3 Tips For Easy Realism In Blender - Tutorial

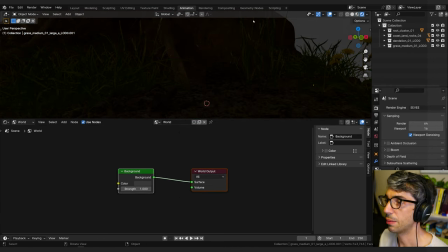4:07 And if we switch over to render mode here, I'm using Eevee at the moment. And you can see everything is just quite dull and there's not a lot going on here.
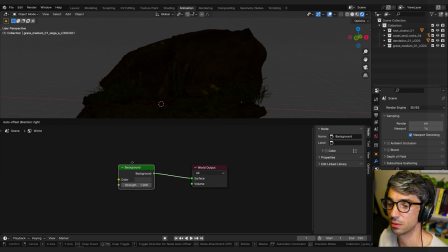4:15 And the whole world is gray. And that's coming from this node right here. We've got a strength value that we can turn up and down. And then we have a color swatch, which we can change the color of our scene, right?
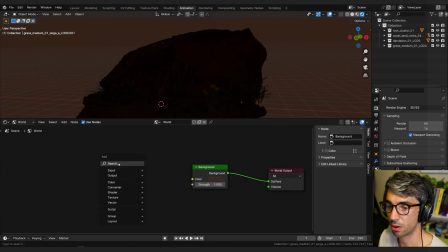4:28 But we want to put an image into this. So let's grab our HDRI. I'm going to go to first search and I'm going to look for environment. Grab an environment texture and then I'm going to open and navigate to that file I just downloaded.
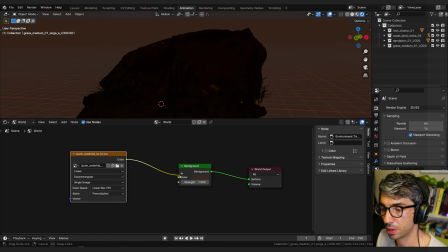4:41 All right, now that I've brought that in, I'm going to take the color output and plug it into the color input of my background.
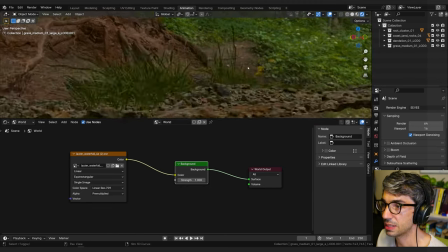4:48 And what this does is automatically lights my scene based on this surrounding HDRI.
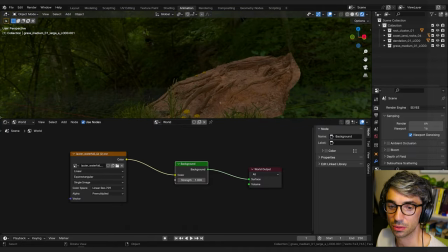4:53 You can see we look around and it's all around us. It looks really, really cool. If you're using cycles, it's going to look quite realistic out of the gate.
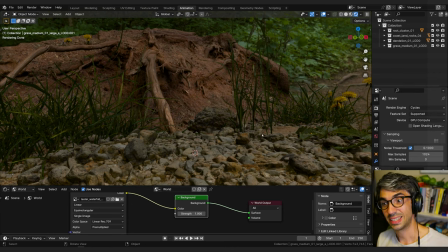5:02 So let's switch over to cycles and have a look. So you can see how nice this is looking. It's looking really, really nice. But you can make it look nice in Eevee as well. It doesn't have to be cycles. Cycles, you kind of switch on and everything's just going to start looking really amazing.
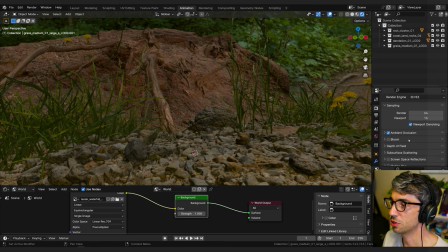5:14 Eevee, you got to use a few extra settings. So we're going to turn on ambient occlusion. We're going to turn on bloom and we're going to turn on screen space reflections.
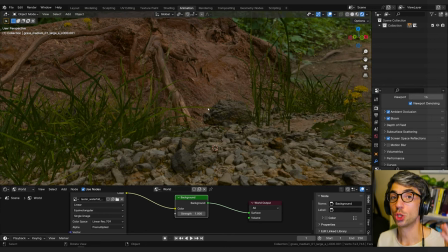5:23 Those three are going to make a big difference for us. So the next tip that I've got is to use one key light to light your scene at the start. So don't get overloaded with a lot of different lights. You want to pick one light and make that the predominant light in your scene. So that plus the HDRI will really combine to make a nice look.
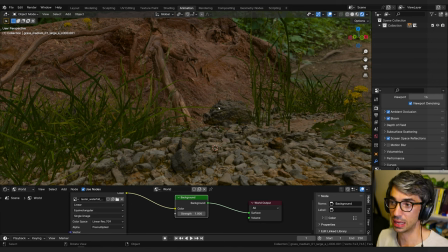5:42 A really good tip is actually try and line up your main light with the angle of the sun from the HDRI.
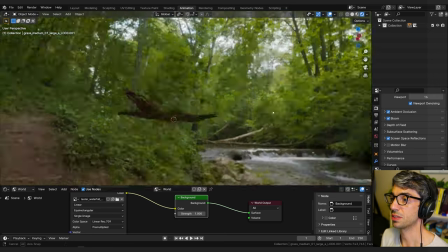5:49 So we can have a look at where the sun was in this image. And I don't know if we can tell. Oh yeah, right up here at the top.
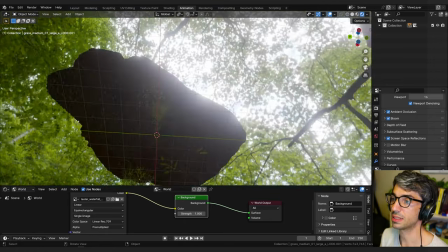5:55 So if we kind of line up a sun lamp so it has the same angle, we're going to get an effect that lines up with the lighting of our HDRI.
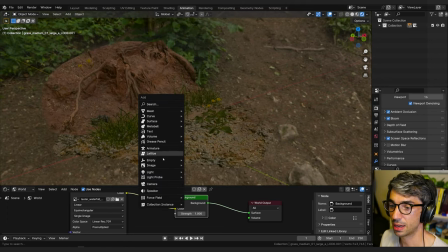6:03 So I'm going to go Shift A and we're going to grab a light sun lamp.
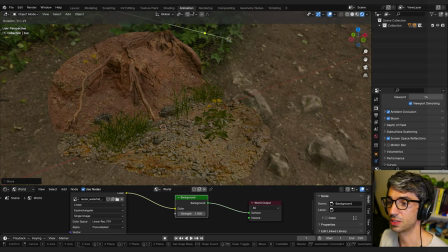6:07 So sun lights, they don't matter where they're positioned. All that matters is the rotation. They're like an infinite light source.
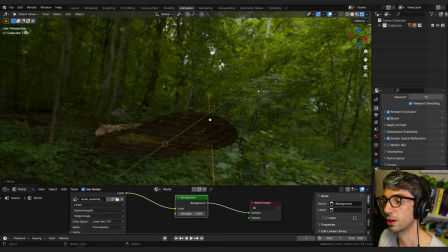6:13 So we can look at this and go, all right, the light's not pointing straight down.
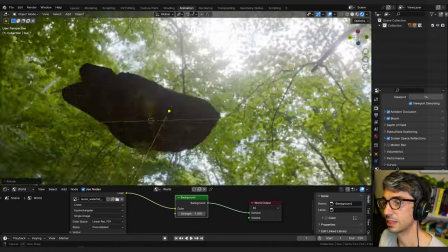6:18 It looks like it's a little bit off to the side like this. And maybe it's a little bit like that as well.
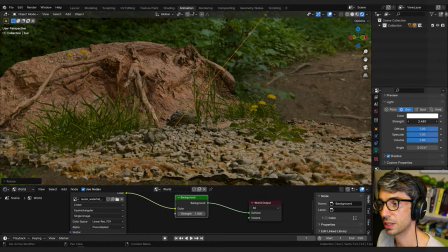6:25 I might turn this light up a little bit just to get a slightly brighter feel.
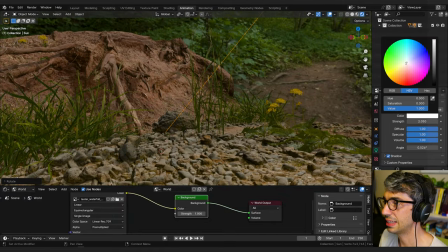6:31 This light's going to be filtered through these trees as well, so it might have a tiny touch of green or maybe a little bit of blue as well into it.
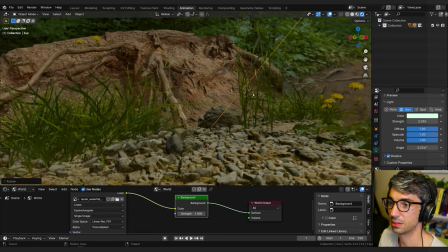6:39 So we could just hit that a little bit to see how that goes.
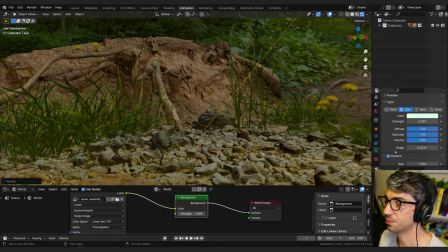6:43 All right, now if you're in Eevee, an extra tip is to go over to Shadow under the Light tab and come over here and turn on Contact Shadows. That will give you a little bit of extra shadowing that works really nice. Next tip is to use depth of field.
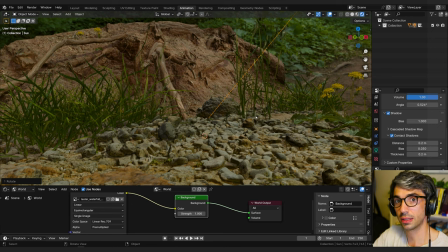6:57 Depth of field is when a camera focuses on a point that's close to the lens and everything else behind it falls off into a soft focus. And we can have that same effect here. So if I create a camera, Shift A,
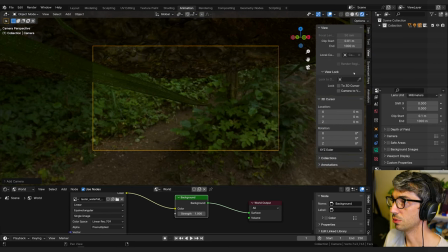7:10 camera, and I'll jump into my camera and then I will lock my camera to view and then zoom back here
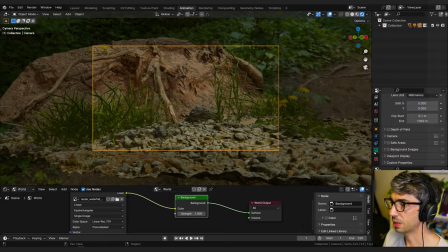7:19 and pick an angle that I like. I like to also come over to my camera tag and cover to viewport display and turn up passport too.
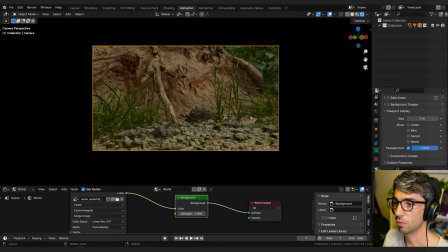7:26 That really helps me focus on what my camera is actually seeing. I'll just create a little angle here. And now if I come down to depth of field here under the camera tab and turn it on,
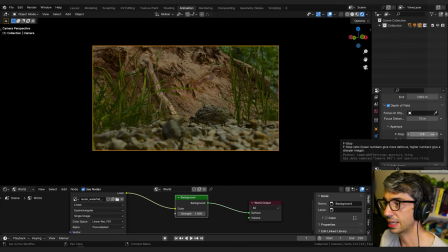7:44 I can open this up and the smaller I set my f-stop, the more things are going to get out of focus. So I can bring it right down and then I can adjust my focus distance to find the thing that kind of matters. Like what's the focal point of my scene? Let's say we focus on this rock object. Now I can hold down shift and just drag up my f-stop to increase it a little bit.
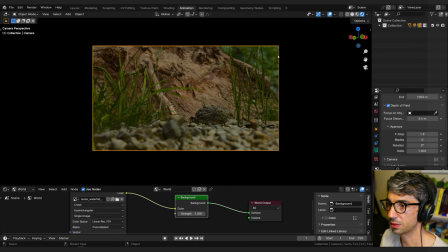8:04 And now I'll have a really nice shallow depth of field in the background and here in the foreground. And so you can see if I'm looking around, like things are looking quite realistic now.